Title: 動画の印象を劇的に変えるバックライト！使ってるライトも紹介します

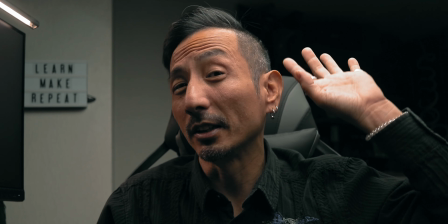[0:00]
ライティングをセットアップするときにキーライトとフィールライト
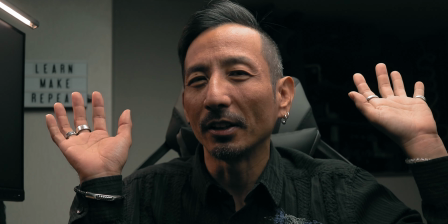[0:05]
これ以外にバックライトこれをセットアップするとどうなるか
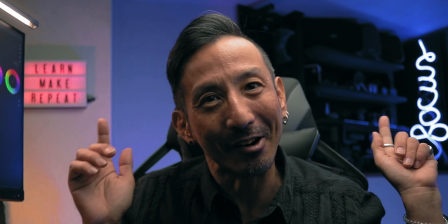[0:13]
めっちゃ変わるでしょ
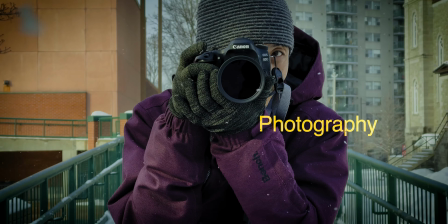さあ、上版のりですこのチャンネル見てくれてる人はねおそらくYouTubeをやってる人が多いと思うんですよやっぱりねバックライトこれをね上手に使った方がいいと思います特にインタビュー動画を撮りたい人それからこんな感じでねYouTubeで話す動画ねそういうものを撮りたい人ぜひねちょっとバックライトどんな風にライティングしたらいいかっていうのを今日のこの動画で学んでいってくださいとりあえずライティングの復習をしましょうね室内でいい感じの撮影をするときにはまずはね部屋を真っ暗に外の光が入ってこないようにします
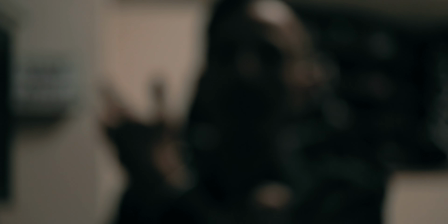[0:59]
するとね外の光が入ってこないので外が曇ったり晴れたりとかで
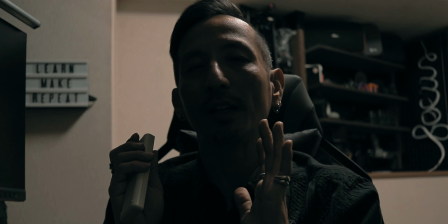[1:05]
光の量が変わったりするんですけどそれをねコントロールすることができるようになるんですよ
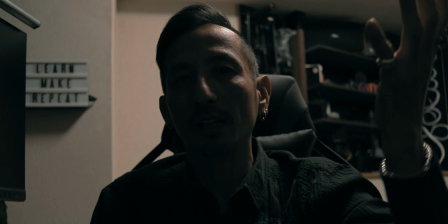[1:09]
で今部屋の明かりだけで撮ってますこれちょっといけてないんですよね
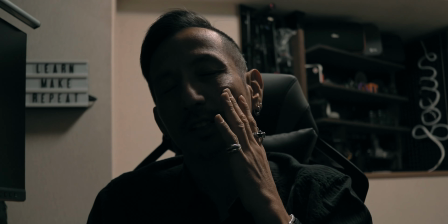[1:14]
部屋の明かりって上から照らして顔の部分が照らされないじゃないですかなんでこれをコントロールするのにキーライトを使います
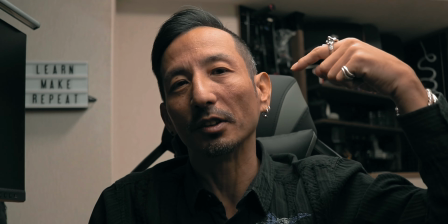[1:22]
キーライトを使うとこんな感じ斜め45度の位置から照らしてるんですけどキーライトについてはちょっとまた別の動画作りますね
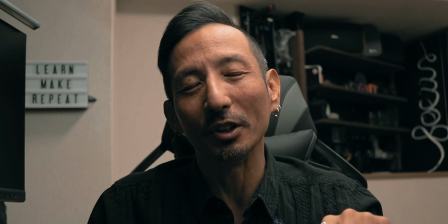[1:29]
その動画を作り終わったらこの動画の詳細欄にも入れときます楽しみにしておいてくださいね。
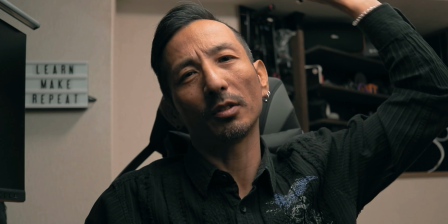[1:35]
そしてキーライトを準備したら、今度はこの室内のライト、普通に部屋についているライト、これちょっとイケてないんですよね。
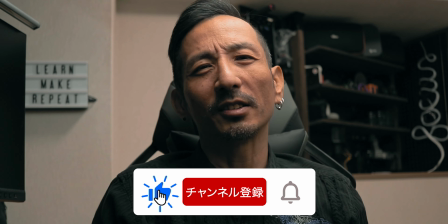[1:44]
上の方から全体を照らすライト、あんまりこれ使わない方がいいんですよ。
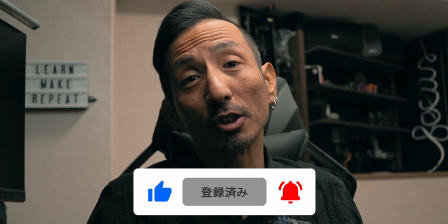[1:49]
ちょっとこれ消しましょう。
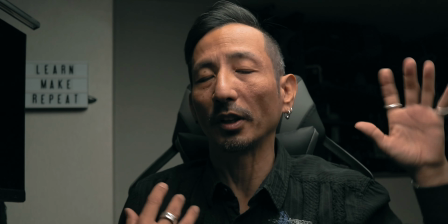[1:53]
するとこんな感じで背景と切り離すことができたと思うんですよね。背景が暗くて、キーライトここだけで人物を照らしているじゃないですか。
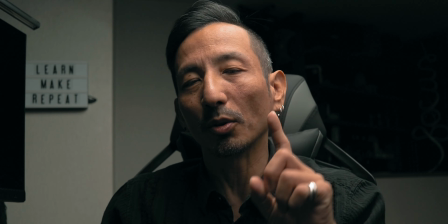[2:01]
これがキーライトだけの一つだけの照明です
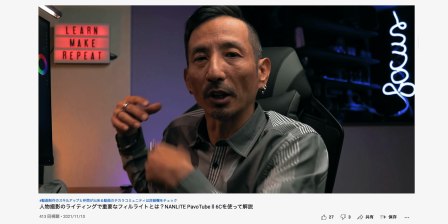[2:05]
そして次フィルライトフィルライトに関しては前動画にしてるんでまだ見てない人
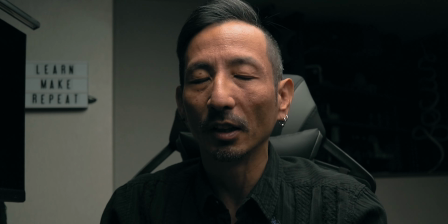[2:11]
この動画見終わった後でいいんでねそっちもぜひ見てくださいここのね影の部分キーライトここ1個しかないから
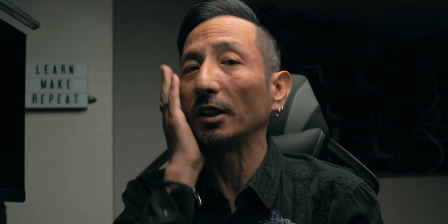[2:17]
反対側がもう必然的に影になるんですよね
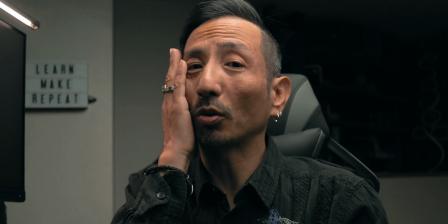[2:20]
これを補うライトですはいするとこんな感じでここのね反対側の影になってた部分を補うことができます
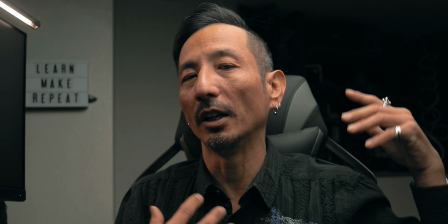[2:27]
これでね背景とさらに切り離すことができたと思うんですよ背景が暗かったのがこことここは当たってるから
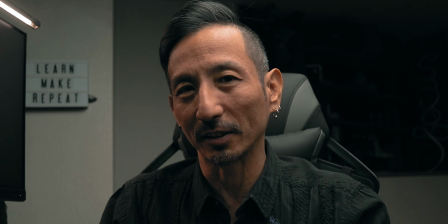[2:36]
ちょっとね被写体自体が浮き出るような感じになってると思いますこれが今2つキーライトそれからフィルライト
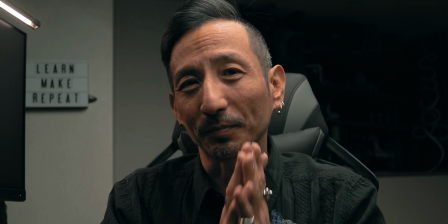[2:44]
この2つのねライトを使ってる状態ですじゃあいよいよバックライトこれを使ってみましょう
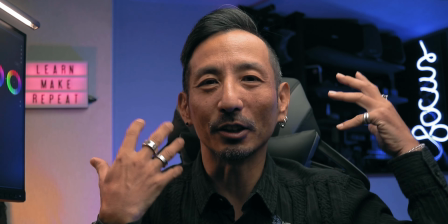[2:52]
はいこんな感じになりますいい感じでしょう背景ともしっかり切り離して分けることができるし
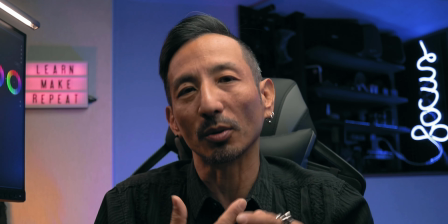[2:59]
そして背景にいい感じの色が入ってアクセントこれは自分の好みのカラーでいいと思いますよ
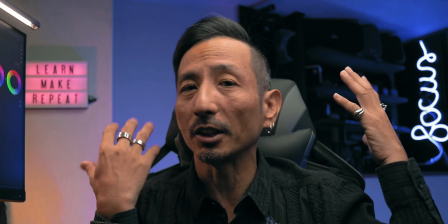[3:06]
どんなライティングの仕方どういう色でもいいと思うけども何かしらこういう風にバックライトを使うことによって
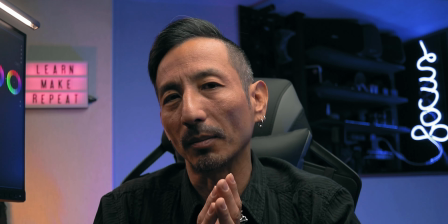[3:14]
その動画の雰囲気とかチャンネルの雰囲気だったり
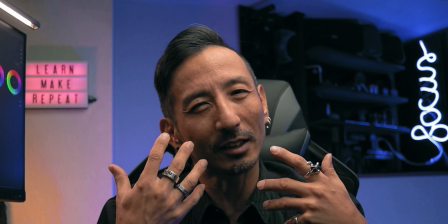[3:17]
その人の雰囲気それを演出することができると思いますせっかくなんで俺がじゃあどんなライトを使ってるかちょっと見せましょうね
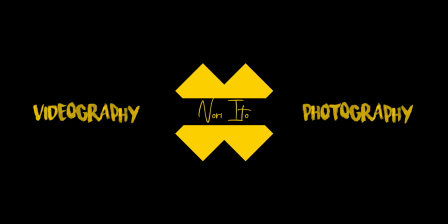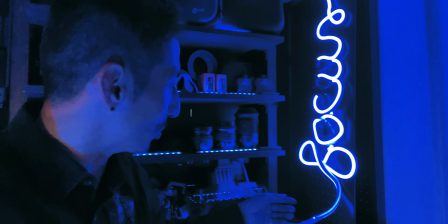[3:33]
まずここですねこのフォーカスって書いてあるやつこれ前あのショートの動画にしたライトチューブライトですねLEDのチューブライト
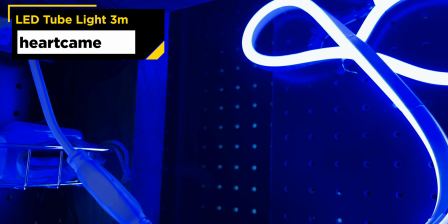[3:43]
ここにコンセントがあるんですけどこのチャージングステーションから電源を取ってこんな風にねつくようにしてます